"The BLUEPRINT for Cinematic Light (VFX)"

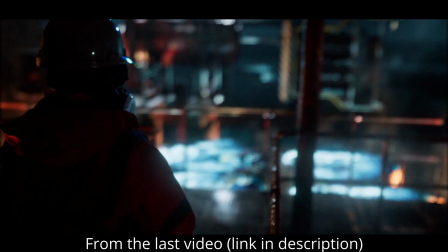In this video, I'm going to reveal a few of the techniques used to composite some of these full CG shots.
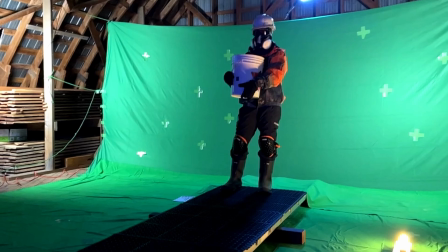We're going to focus on one important concept, which is using backlight.
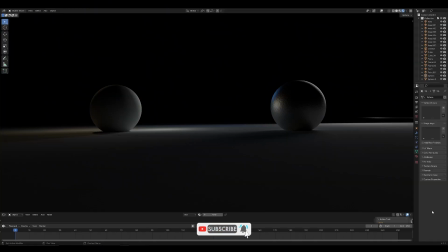Here we have two different spheres, and they look similar, but they're not the same. So we have two different kinds of lighting actually going on here. One is a mostly diffused light on a rougher material, and one is a mostly reflective surface by lights that are placed much further
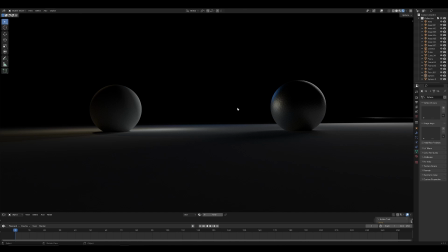away. and now it might not seem like a big difference but these actually behave really really different from each other and it's really important to know the difference if we
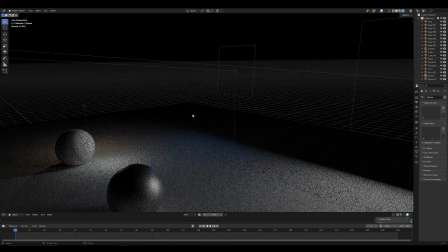look at the light sources here and we actually enable them here we can see as we rotate around this sphere we have a light source that's pretty close to
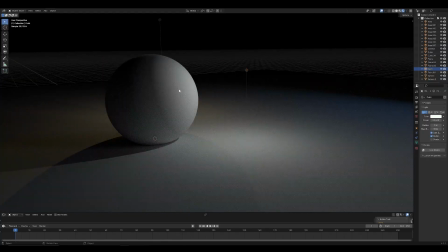the sphere so as we rotate around we can see it's lit on the backside now if we go to the other object and we
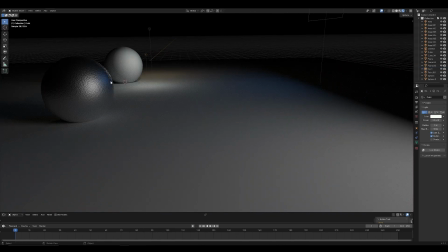rotate around there's actually no light source nearby and we can see that it's not all lit up on the back so essentially what's actually
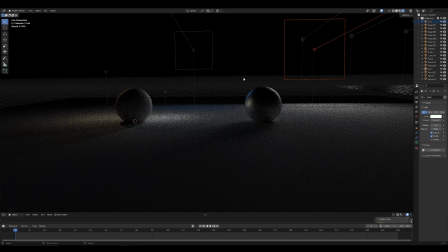happening here is that we have lights their place much further away and now it might not seem like a big difference but the behavior of these two spheres will
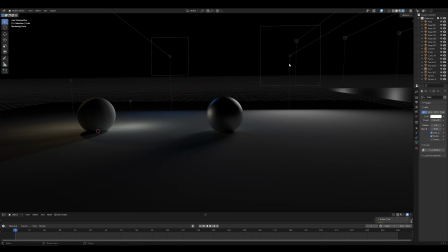actually be very different visually and and you can use this to a strategic advantage using lights that are more specular based on wetter or more reflective
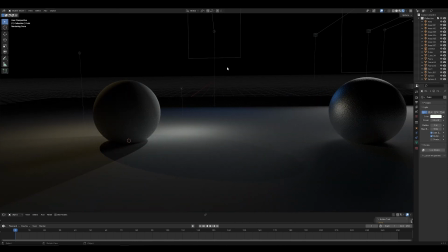materials versus lights where the light source has to be near the object that it's casting onto there's an interesting characteristic on reflective objects when you're lighting them
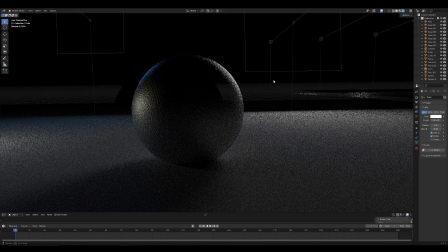if we go up close here we look at the highlight that's on the top if we rotate the camera around you'll notice the highlight moves with the camera.
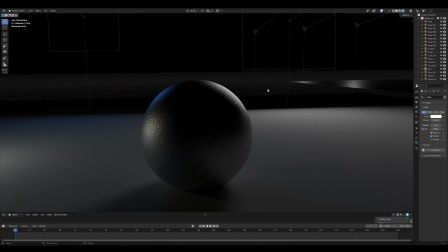So that's going to be obvious with a reflection. But if you think about this from an art direction perspective, there's a lot of unique things you can actually do with this.
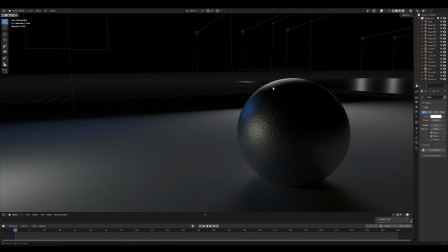So as I rotate the camera, that highlight rotates around the edge as we continue to move.
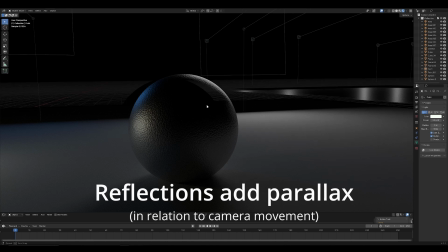So that's introducing movement into your shot without any moving objects. We're already adding a moving element just by adding parallax into the reflections.
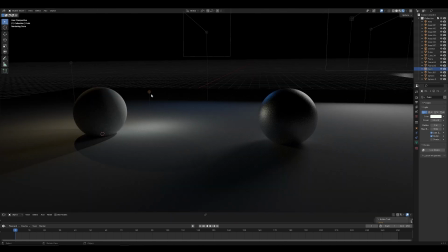So this will become really useful in dark scenes where we don't want to put lights and light up everything in a very flat and diffused way, but we still need to introduce light into the scene. So we're going to look at some more examples to explain that concept further.
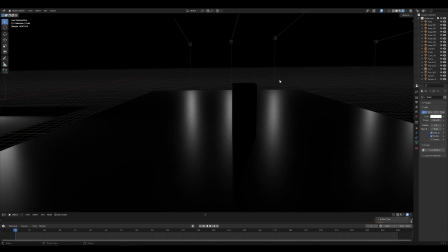So here we have a mostly reflective material with lights that are placed very, very far away. The way you can think about lights is if it's not a diffuse or rough material, if it's reflective, you can have the light almost infinitely far away and it's still going to reflect just like a moonlight would on ocean waves.
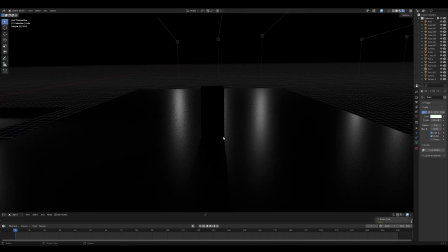So if we move around here, you can actually see that we're creating shadows and silhouettes by lights that are very very far away and if we rotate
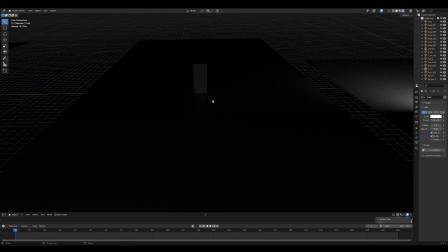the camera around well it's mostly a dark scene we're not actually lighting all this area up so that's a very interesting phenomenon and once you start
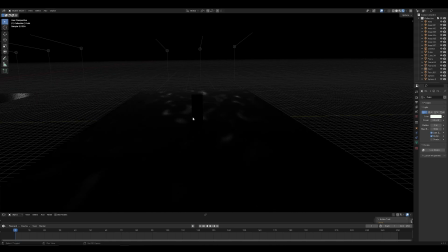to understand the difference we can start to use this to art direct different characteristics so here the same effect with just a little bit of a noise pattern
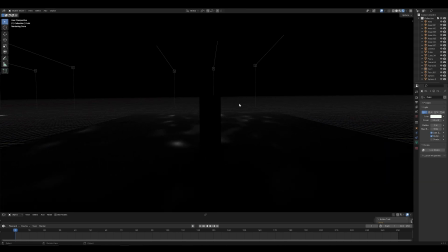so one of the ways that film sets will light the scenes in dark scenes is instead of introducing a bunch of lights sometimes they'll just if it's like an outdoor scene on a road at night sometimes they'll just spray down the road with water and that will actually introduce light into
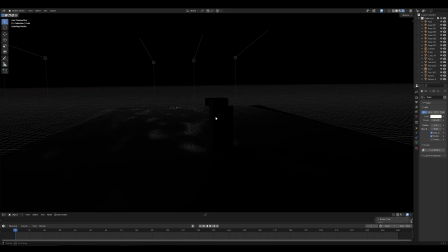the scene without having to put lights closer to the characters so we can see we're introducing these little things that maybe look like puddles and we could make them better but the concept still stands that we have some things that are reflecting lights that are much and much further away the distance to the light is
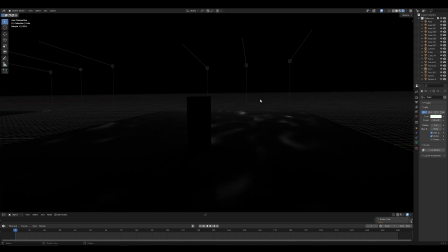key here because in very dark scenes we can keep it dark and moody but introduce those little reflections wherever we want to place them
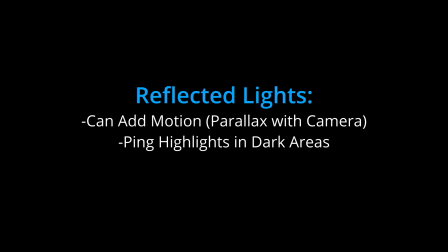so to quickly recap reflected lights can add motion by having parallax in the reflections and we can ping out highlights in dark
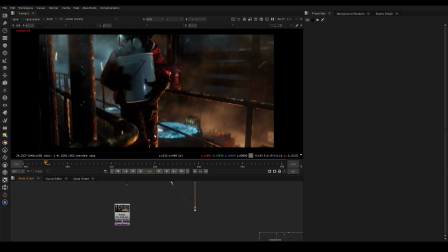areas that would otherwise be hard to reach so if you're wondering how this all relates to these types of shots i'm going to show you where these techniques are being used on this shot and one of the other shots and then we'll actually talk about the actual tactic you can use to do some of this in nuke so this is not just always doing it in 3D.
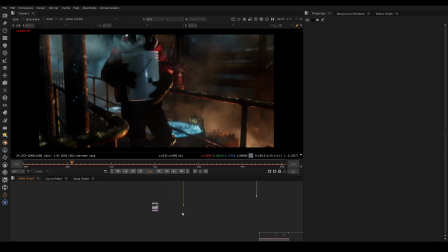There's actually ways to think about this and use it as a compositor in Nuke. So either lighting, compositing, you can use it both ways here. And this is why compositors have to understand light. So if we look here, I'm going to show you an older version of this comp, one of the earlier versions,
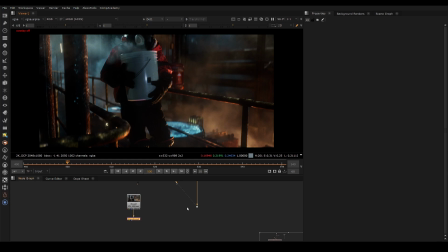and just show you where I was thinking about this concept and how it is useful to enhance CG renders that come onto your plate as a compositor, whether it's in a studio or if you're making your own project.
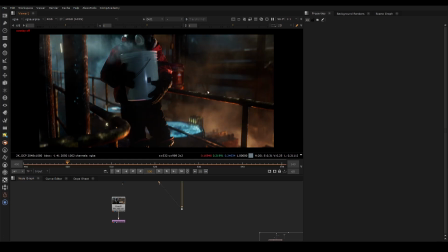So if I show you this earlier version, there's a few different things going on here there's some black levels things there's various things that have been adjusted more elements have been added etc but we're going to focus on one of the specific changes which is more mostly over on this pole so i
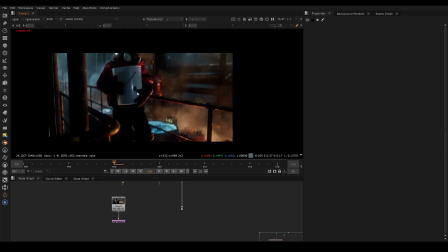didn't like the look of this pole it's not that highly detailed some of these assets are meant to be seen at medium distance and such so
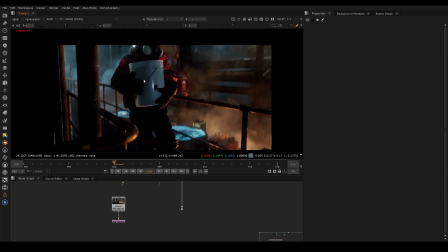it wasn't holding up here and you know we also have a light indicator here that can give us a little bit of a hint of information about the real footage we shot. So on this barrel, we have a bit of a highlight.
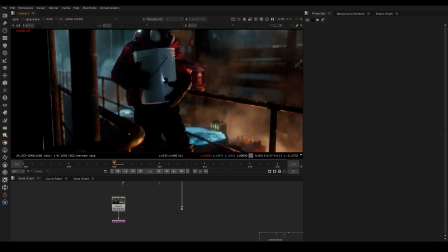So I know there's a light behind the camera somewhere, and maybe that could help us out with this metallic pole.
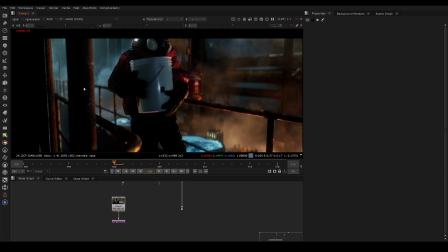That doesn't look very metallic as well. I know I can't just light it up here. If I light it up with a diffuse light, it's not going to match the guy anymore because there's not a lot of diffuse light on him.
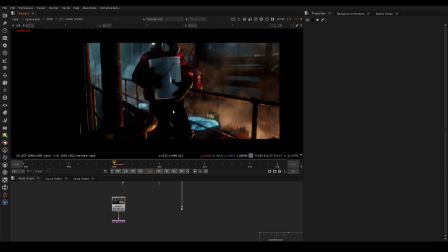Understanding the little technique we taught about reflective lights and how they could be infinitely far away. If we just pull out some of the detail here either using maybe the albedo pass or some other rendered pass that we can pull out some tiny little shapes essentially then we can enhance the look of this so if i look if compare it before and after here's before and here's after when
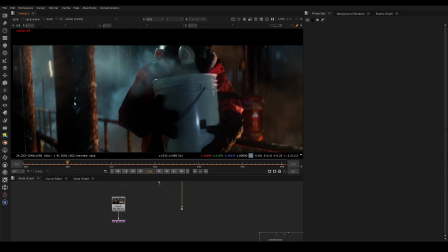we start to just pull out a little bit of detail in the same reflection color here we have this highlight and then we have these little highlights
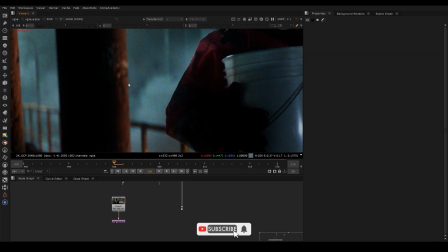that are being pulled out as well and also i pulled out some of the highlights just here just to enhance the look and make this look
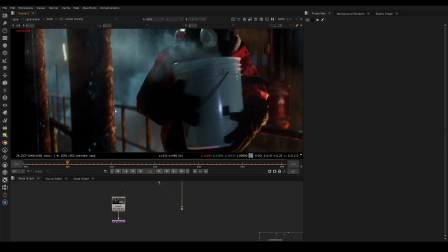a bit more rusted and maybe there's some different pieces of maybe the rust is a little bit less reflective and there's more
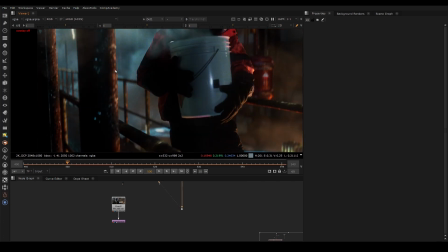of a reflective material underneath so you see these are small changes but when you add up the small changes
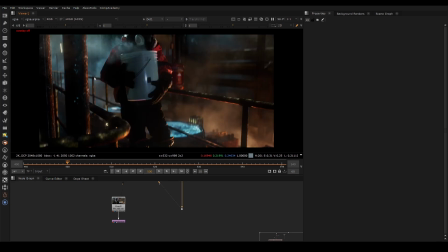especially on the edges it starts to make things look much more real and so the same thing on the railings you know this feels
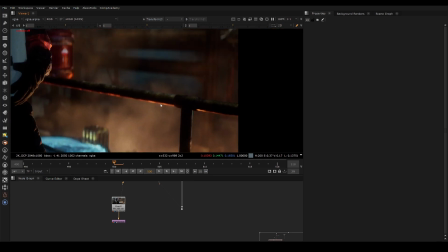a little bit dark it feels a little bit cg same here you know this could be technically fine there's not a lot of light coming down on him from
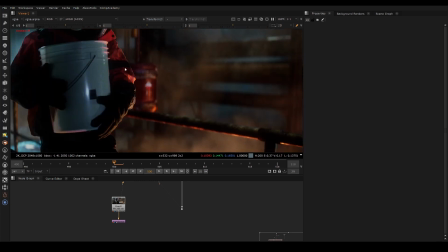the top so what can we do well we could add you know this is not a very reflective surface the coat so we can still justify some
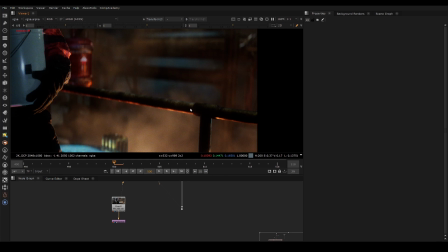reflective light that's not going to affect the character but will still feel physically based and integrated so we can add those little highlights on top of
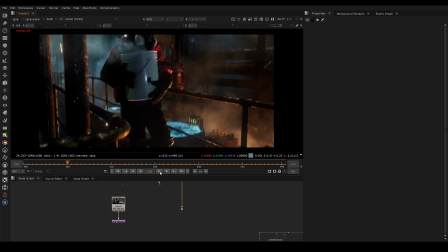the railing over here as well and that just starts to make everything sit together a lot better so that's the final shot and there's still things that could be adjusted
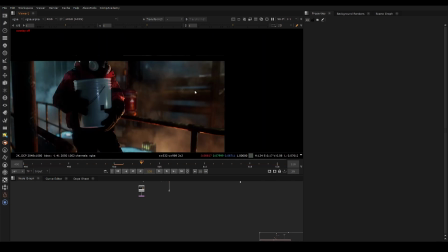here and little things but you know another area that's interesting i'll show maybe the actual comp of this sometimes i'll actually paint these
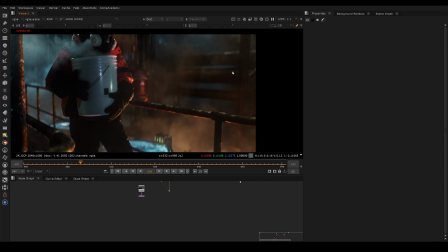highlights where they don't exist just to so your brain can understand and read what it is that you're looking at so in these background pipes
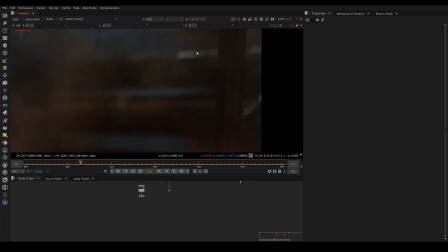uh some of that light on the railing is just literally a roto paint and just kind of a broken up noise cutting up the roto paint and that will help your brain understand what it is that's back there especially without a focus shots this can really help
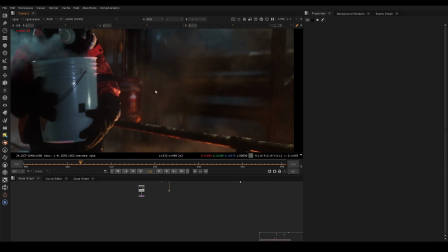another area where this is actually happening is here with the orange light.
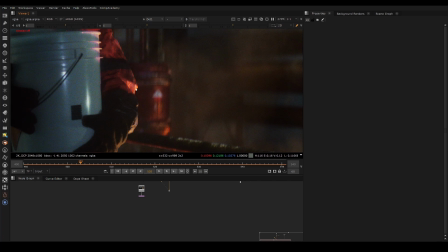So we have this character getting a very bright orange highlight on the coat here.
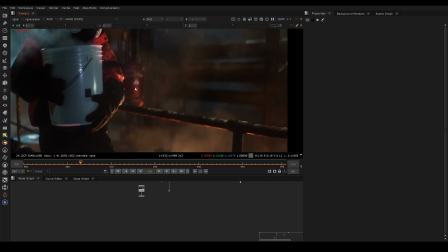And essentially this barrel back here was actually much darker in the render,
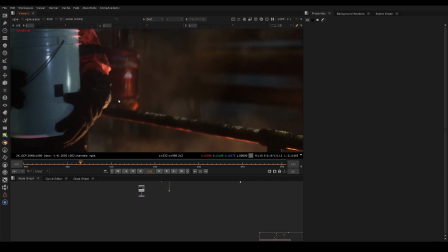but I wanted to connect these three different points to feel like we have one light source coming and hitting the same direction here.
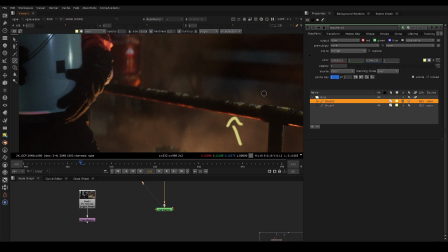So if I just take a roto paint, so we have all this orange light hitting on here, and then we have this metallic highlight hitting here, and then we have this hitting here.